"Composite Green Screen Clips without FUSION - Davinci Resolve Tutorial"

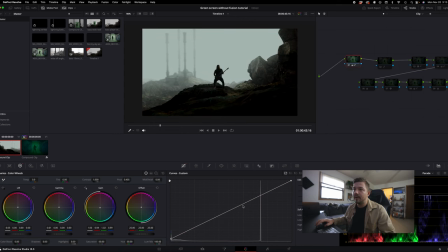(4:08)
And what I did, I started with darkening up everything and playing with my curves just a little bit right here. Played with the curves just a little bit more in this one too. So I'm gonna add this glow effect here.
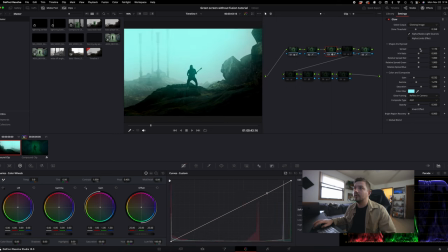(4:23)
Bring it to about there. Increase the spread a little bit so it goes more onto the ground where my subject is standing. Increase the gain a little bit so it kind of gives like a misty type of look. And I'll go in here, add a little bit more shadows just so that way he's separated enough from the background.
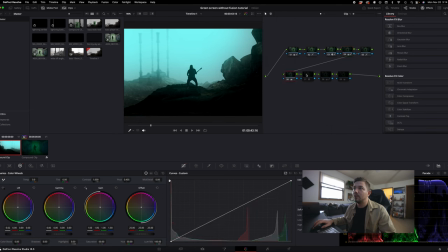(4:45)
More shadows. And then for this one, I'm adding even more of a glow with a overlight preset from Maxon or Red Giant Universe. For this one, I just play with the curves just a little bit more to get more of that separation and kind of that, like, more of that emphasis on the misty look, and then even more darkness here.
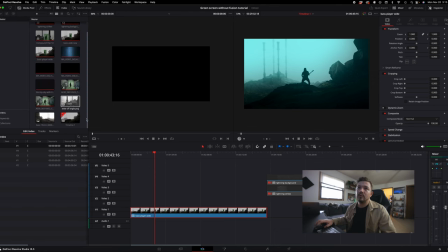(5:05)
Okay, so then I think it'd be cool if we just went in and added some lightning strikes,
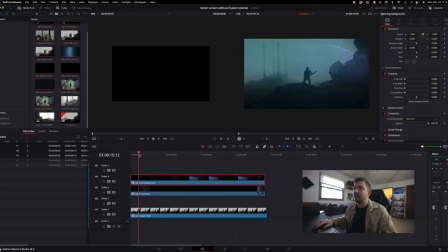(5:11)
just like that, and then add this background in too, because we want it to look like he's shrouded in kind of like a cloud.
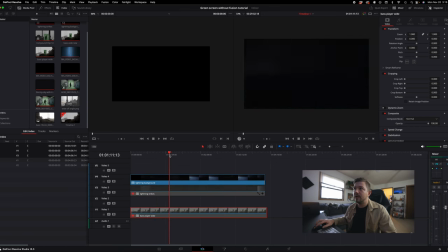(5:19)
The lightning background just kind of looks like this. And then the lightning strikes are just stock lightning strikes, nothing too crazy.
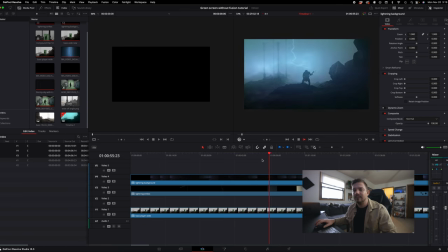(5:32)
So now you're gonna have your bass player rocking out in a freaking huge ass storm, and it's super dope. So now, instead of it being just a still image, a static shot, because that's a little boring, what we're gonna wanna do is create keyframes to begin the motion of the shot.
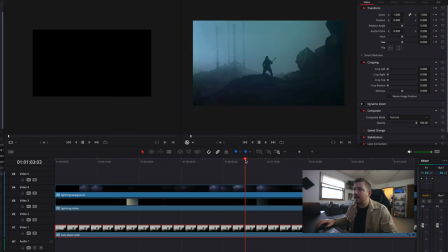(5:50)
You're gonna click these keyframes here, and then by the end of the shot, you're just going to zoom in,
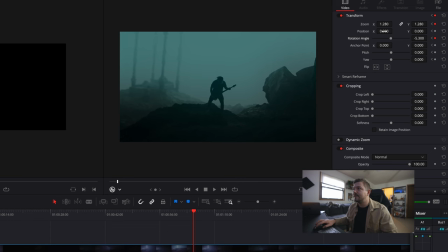(5:58)
do some rotations just like this, maybe offset it a little bit like that. Mess with the pitch and the yaw.
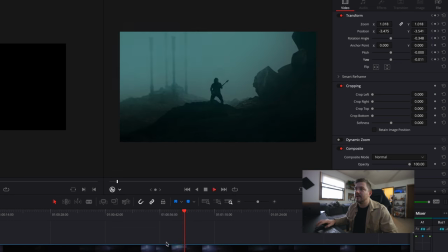(6:11)
So that way, when it's all said and done, you got your motion just like that.
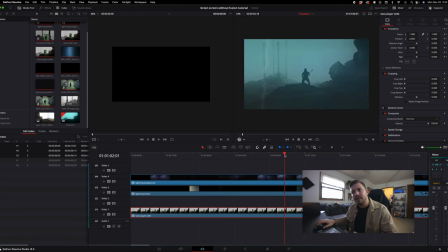(6:20)
But then you might be thinking, well, it's still not selling me good enough.
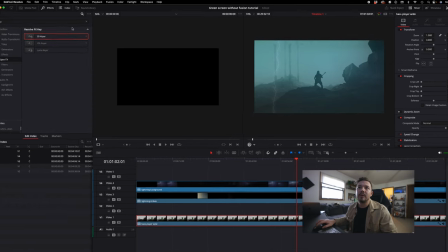(6:25)
Well, hang on. All you gotta do is go into your effects panel and then just type in camera shake.
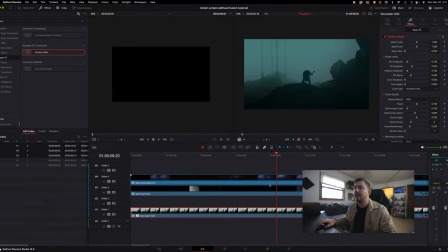(6:33)
Drag that onto the clip, and then there's your natural camera shake motion. And there you have it. No fusion needed, no After Effects, BS. Just makes things a little bit easier for those of us who are still learning fusion, and for those that are just wanna get something cool done, but are used to playing with layers and basic effects in Premiere Pro or Final Cut. Well, that's about all I got for you in this video. Thank you guys so much for watching. If you learned something, if you want to learn more about how I do green screen work, make sure you hit that subscribe button, like the video, comment below, and I will see you guys in the next video. Have a good day.